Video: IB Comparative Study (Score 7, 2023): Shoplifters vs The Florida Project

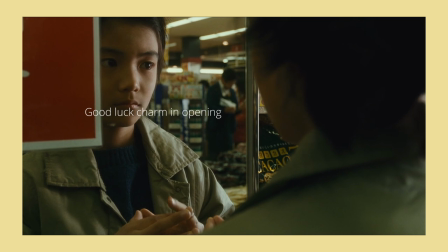In the first scene of Shoplifters, the actors portray a very complex process with details that get referenced later on,
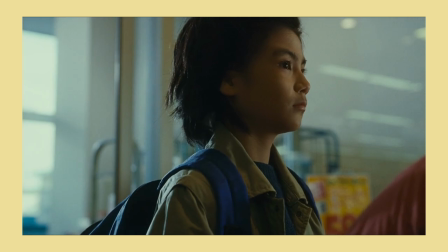as well as provide information about the father-son dynamic through their facial expressions and body language.
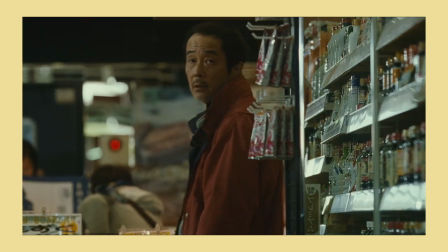For instance, the way Osamu gestures at Shota with a stern face indicates the unbalanced power dynamic between the two.
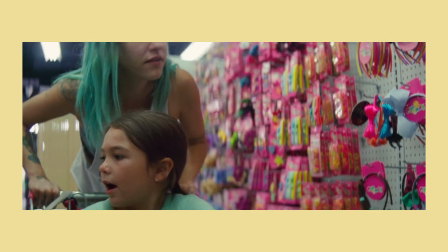On the other hand, in the Florida Project, the whole process is executed with minimal intention.
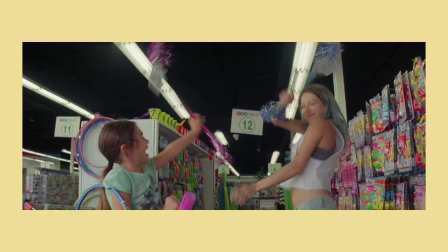The expressions and blockings aren't restrained or deliberate, complementing the documentary-style editing.
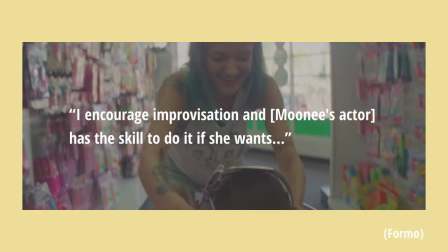Baker even said in an interview that, I encourage improvisation and she has the skill to do it if she wants.
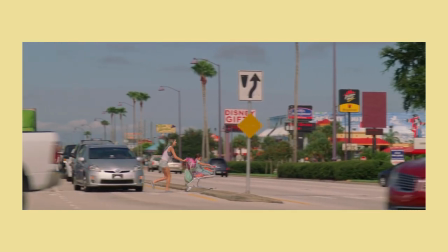Though technically the directorial choice of having Haley literally push Mooney around, does suggest the parent's dominance over the child,
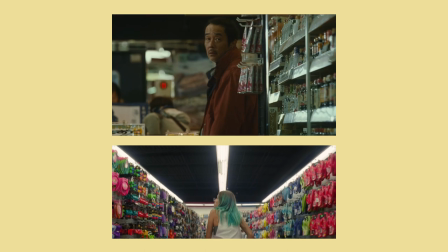like Corita establishes, and shoplifters, the jump cuts and disorganized blocking makes that dynamic a lot more subtle.
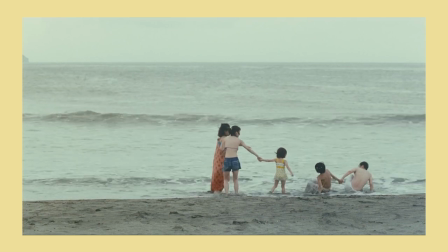However, regardless of style, actors in each film portrayed their roles incredibly realistically. They behave very closely as people in real life do.
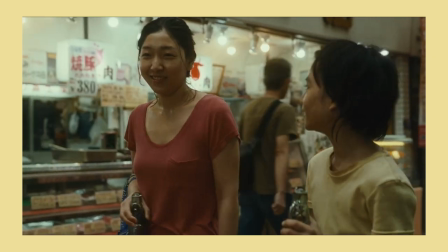And whether that's generated out of skill or intuition, it makes these characters, and in turn their stories, believable.
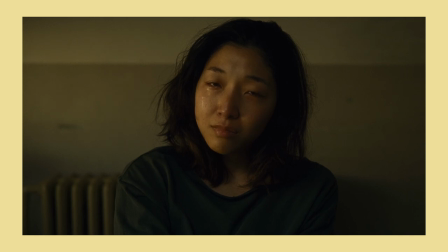The problems they represent become no longer impersonal and inconsequential as right-wing political leaders of that time like Abe or Trump wanted to portray them to be, but rather real and meriting change. In summary, shoplifters used nuanced screenwriting, immersive editing,
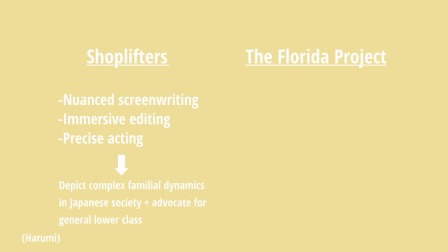and precise acting to depict the complex familial dynamics in Japanese society advocating for the lower class in general, whereas the Florida Project uses a perspective-centered screenplay,
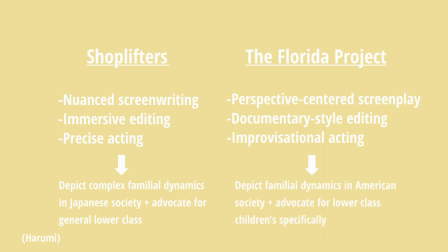documentary-style editing, and improvisational acting to depict familial dynamics in American society, advocating for lower-class children specifically.